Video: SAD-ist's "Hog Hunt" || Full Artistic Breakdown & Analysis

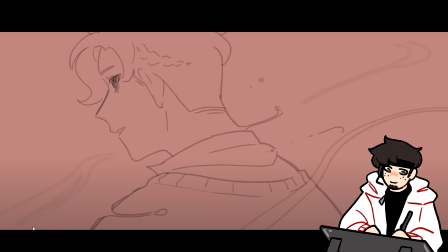And so you will see that throughout this animation, whether it be, in this or in stuff like anime where maybe a character is just panning, like they're panning the character, they're moving the character independently, but it makes them look like their body is moving, Or a character will be still, right?
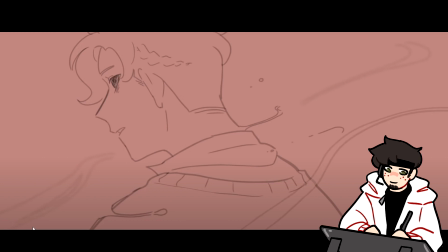The whole character drawing will be still, and only the lips are moving, only the lip sync is happening. And that is because we are trying to animate as little as possible, but still give the appearance of movement.
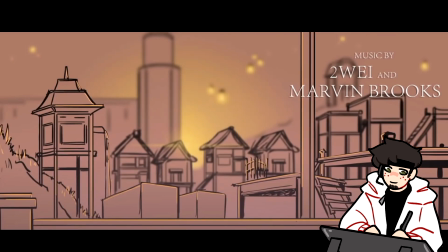We'll head into the next scene. Now this scene is another example of a very cool technique that SAD-ist is using, and it's called parallax backgrounds. If we watch this little brief scene through, right, we have the foreground, the middle ground, and the background.
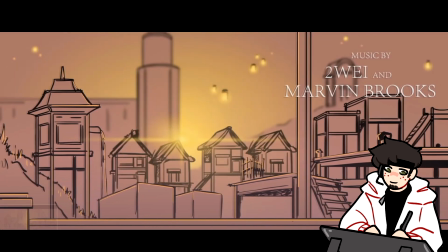Now if you watch the movement, I'm going to replay this scene,
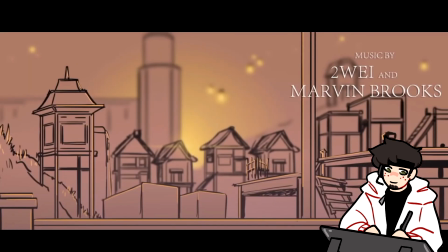watch the way that each element in the foreground, middle ground, background move.
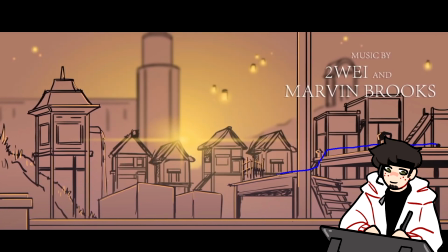We have this element, right, this kind of front area, and that includes this pole here, right? This is all in the foreground. Then we have this back here, this set of buildings, and then we have the background way back here.
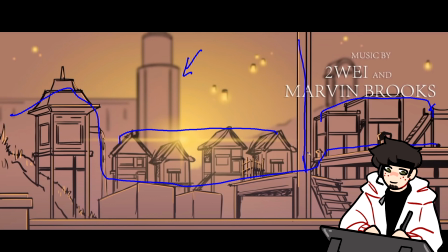Now, each of these, if you watch it, are moving at slightly different speeds. This foreground area is moving the fastest. It's moving, again, these are all moving very slowly.
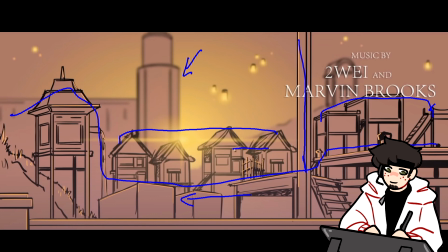However, there is a difference in the speed. This is moving the fastest. This is moving slightly less fast, and then this is barely crawling. And what this does is it gives us a sense of depth. If you've ever been in a car,
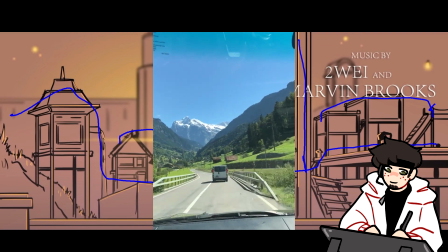you'll notice how the road or the trees next to you as you're driving will whiz by you incredibly fast.
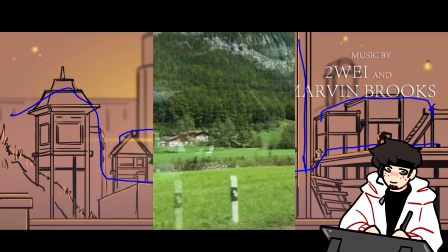But stuff like mountains or a building in the distance will be much, much slower.
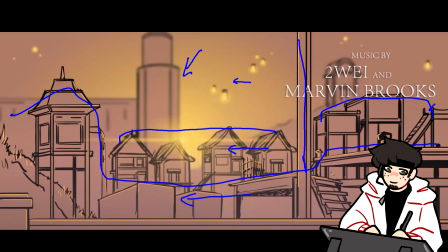By giving this extra sense of depth and by having the foreground element move faster than the background elements, it's much more complex and kind of adds just a little bit of depth rather than just having this be a standard panning shot.
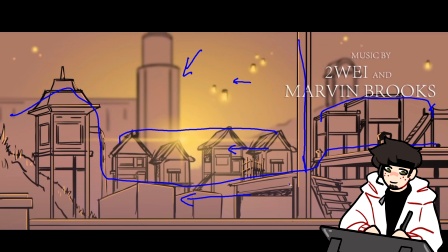She could have just had this all be a singular drawing, right, and just pan the camera. And that would have still worked just fine, but SAD-ist goes out of her way to give the scene a little bit of extra depth and give us that parallax background.
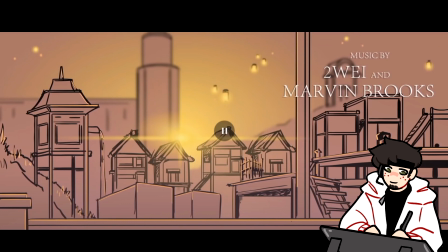Also, another thing that we see here that is going to be very prevalent is what I'm going to call throughout the animation lighting points. This isn't necessarily an official term, but that's what I'm going to kind of call it, because it's almost like a lens flare,
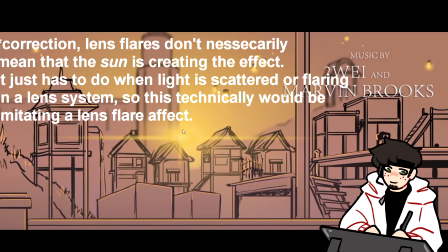but she uses it in places that aren't lens flares, right? It's not necessarily reflecting the sun.
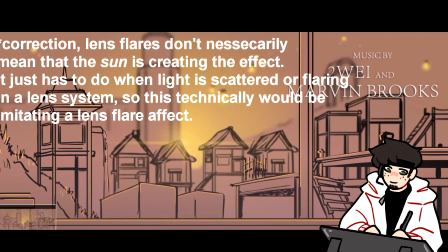We'll see that kind of constantly, but this is like one of the first instances I believe she uses it.
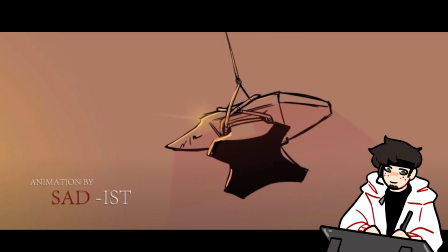And I really like how from the previous scene into the scene with the anvil, the lighting point,
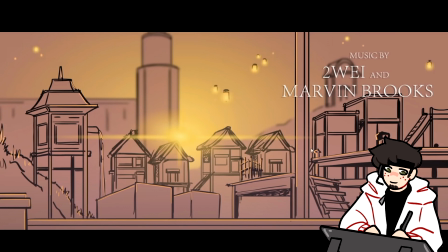because this is where our eyes are focusing in the composition, because it is the brightest point of contrast on the scene.
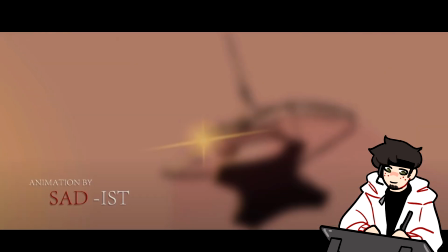Into the next shot, they're kind of close to each other. So our eyes are already naturally in a general area where the composition is leading us through.
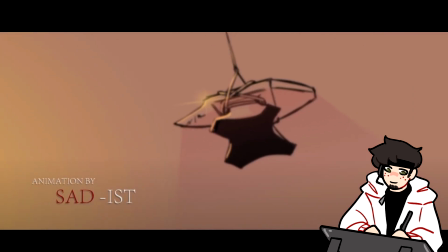The anvil then raises up, right? And we get this sense of weight, right? As the anvil dips and gets pulled back up.
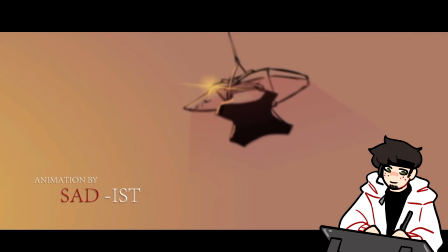As we watch again, it kind of is getting tugged. And it almost feels like a human is at the top pulling this up.
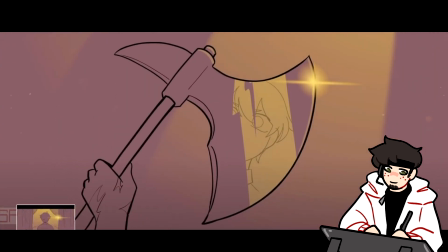And once again, we get this lighting point here, and it's climbing up along the flag. This scene with Tubbo is a very good example of what I was saying earlier, where this scene is one frame, right?
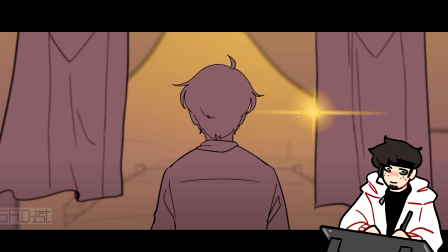This scene is one drawing, and the only thing that is moving is this lighting point. However, because that's really the only thing we need,
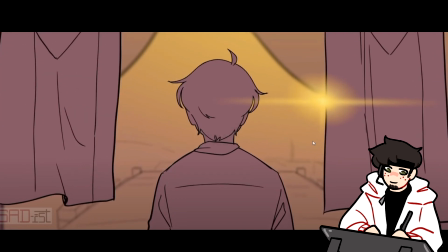we don't need any extra movement, and she can save time in not drawing like these flags waving in the wind. Like, that's not necessarily needed. It just works how it is. So same thing with this anvil, right?
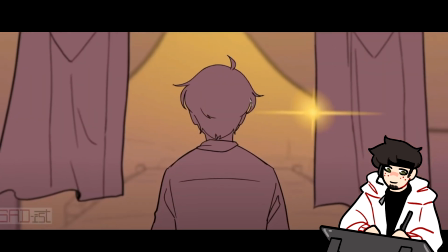This anvil is just getting moved up and down, and the focus is kind of coming in and out of it. And it's not necessarily animating the anvil, it's just moving it up and down with a movement tool, right? It's not being animated uniquely, it's just a singular drawing.
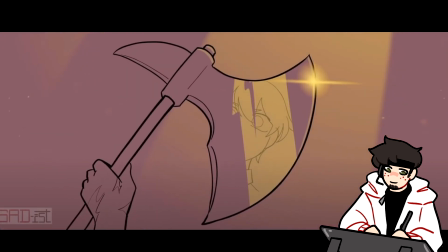So now we go on to the next frame, and we have this really cool lighting on the axe. I really like how we'll see the reflection here is going to shift.
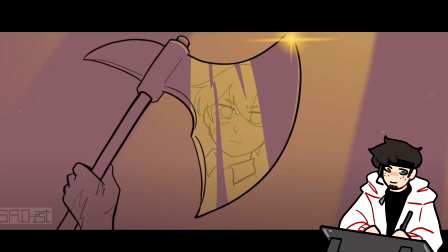I really like how SAD-ist's choice to only have Tubbo's reflection in the area of light. I don't know if it's necessarily a symbolic thing. It just adds a little bit of depth to it by not having it also reflect on the shadow. It kind of makes it look a little bit unique. And then we also have, again, this lighting point that I believe climbs up the side of the axe, right?
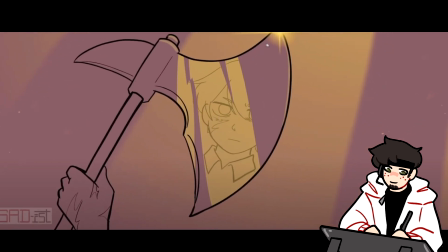As the axe is brought up, it moves up the side of the axe.
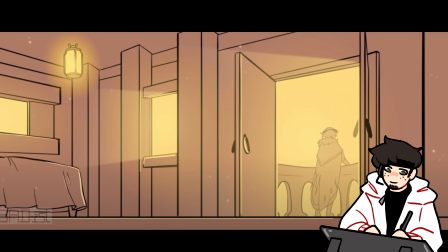Now we have this scene, and the composition here is really unique because it makes Phil seem very distant, and it also makes him seem very small. He's basked in this yellow light that puts him out of focus a bit, right?
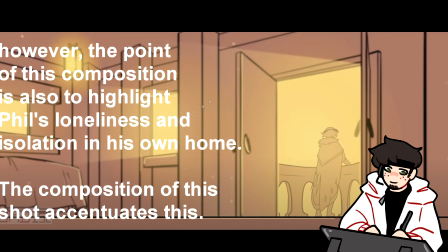The focus is more on the room itself, right? We have these dust particles and such, and we have the light inside the windows that are kind of coming out.
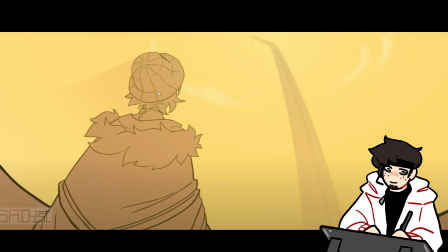And the light here actually kind of moves and crawls. You look at the light here as it kind of, the windowsill, it moves up.
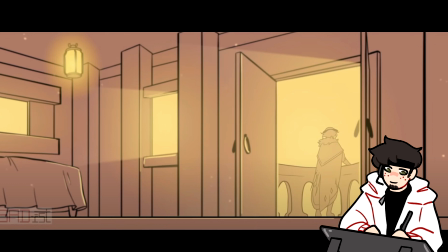But the composition here places Phil as sort of this small, almost kind of mysterious figure, I want to say, but in like a good way. It's a warm light. It is a warm mystery. And then the next shot, we are showing what he's seeing.
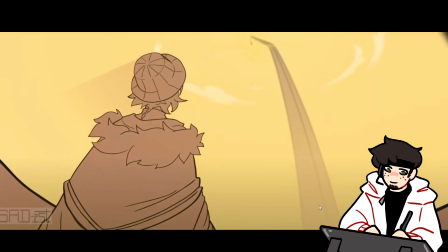And he is seeing this very, very exaggerated pillar. I want to talk about the composition in this shot a bit. What we have are a couple things. First of all, I really like this shadow here that comes behind Phil. You can see very, very subtle, and it's casting a shadow in the back here.
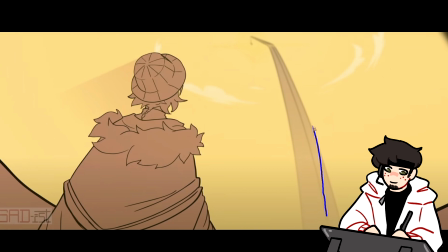But what this composition does, this is a very dramatic curve. We have these curves here on the side. We have Phil here, and Phil is looking up. And in most compositions, the way that the character is looking is where the artist wants you to look.
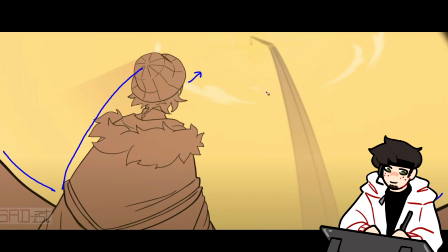And we are inclined as people to look where someone else is looking, where we tend to follow an eye line. So we are led up here, and even the clouds are doing their job of circling, of bringing your attention to the focal point, which is this little tiny bit.
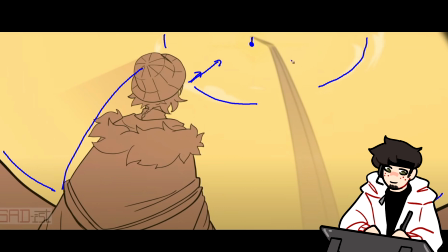Your eyes will crawl up this and look up here, and then you'll register, oh, he's looking at the anvil, he's looking at this giant pillar. Even this is obviously in the actual game, in the Dream SMP, the pillar is brought super high so that it can be dropped down, but this is super, super dramatic with how exaggerated this pole is,
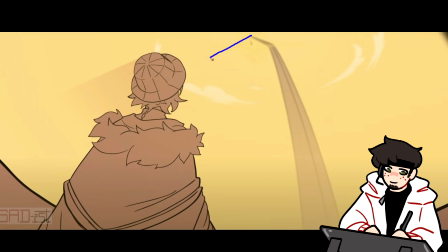right? It almost looks like it can't stand on its own, but it is drawing your eye line all the way to the very, very top of the frame here.
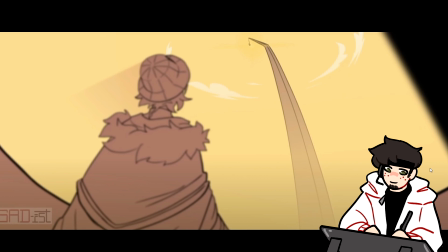And I like how the camera, if you see, it's not just panning from like left to right, it's kind of like curving downward, right?
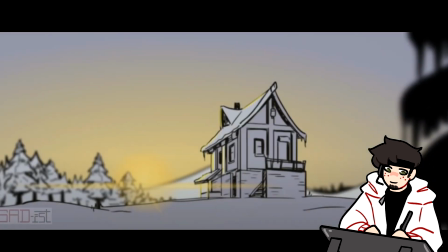The elements of the foreground are curving with it. And even the way that the pillar on the right kind of moves in front of Phil, or moves behind Phil, sorry.
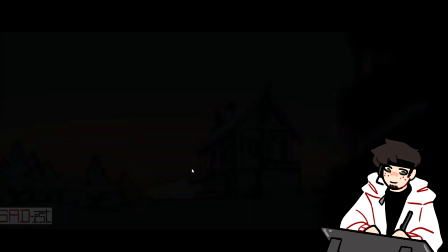And we see here, it speeds up. It has a bit of a drag to it, that it is kind of slow and then whoom, whooshes by.
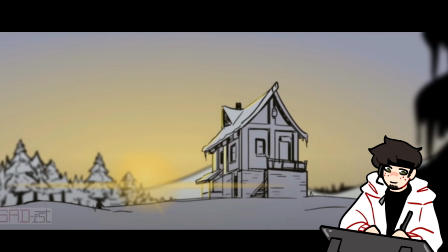And that's something we'll see a lot with SAD-ist's use of transitions, is that they have a gaining of speed as they come and go.
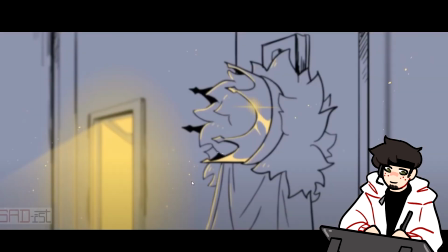So once again, we're here, we get another one of those lighting points with this very, very pretty background.
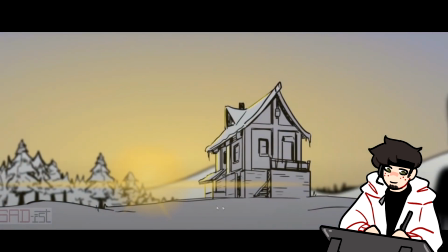We also have another example of the parallax. The foreground element moves the fastest. This is kind of moving pretty quickly, and the background is barely moving, if at all.
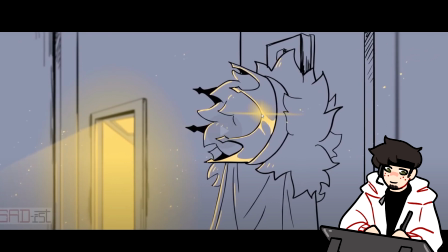We get another lighting point. Again, this shot is completely still, but the lighting point is used as an element of animation, and so is this lighting kind of climbing up, so we don't need any more than that.
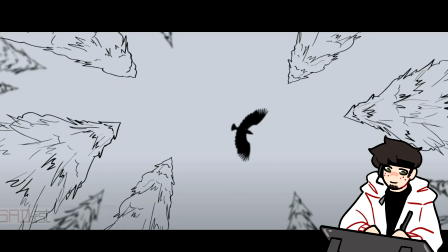We get to this scene, and we'll let it play through because I want to talk about the bird's animation here. So the bird, we have that similar element of the speeding up.
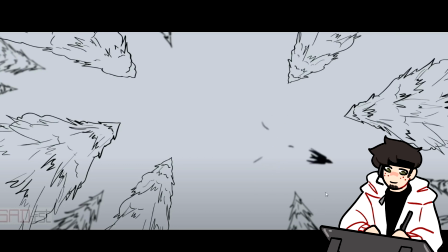So the bird comes in, and then as it beats its wings, which it's going to do right here, it zooms across the screen. It's drifting, right? It's very slow here, and then that's like 4 frames or so of it just kind of being on screen,
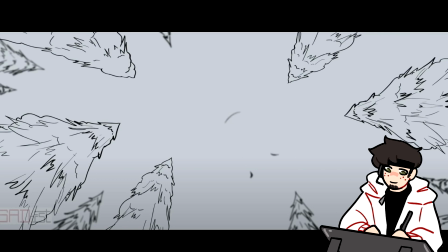and then it beats its wings down and then flies across. And it definitely gives that kind of extra emphasis of speed. We'll watch it again. Boom, you know? So then we get this feather, and I really like this transition. So let's watch this transition go through of the feather, and then we're in the next scene.
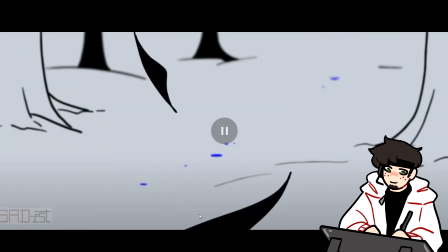Something I want to discuss, the feathers are used to transition this scene, right?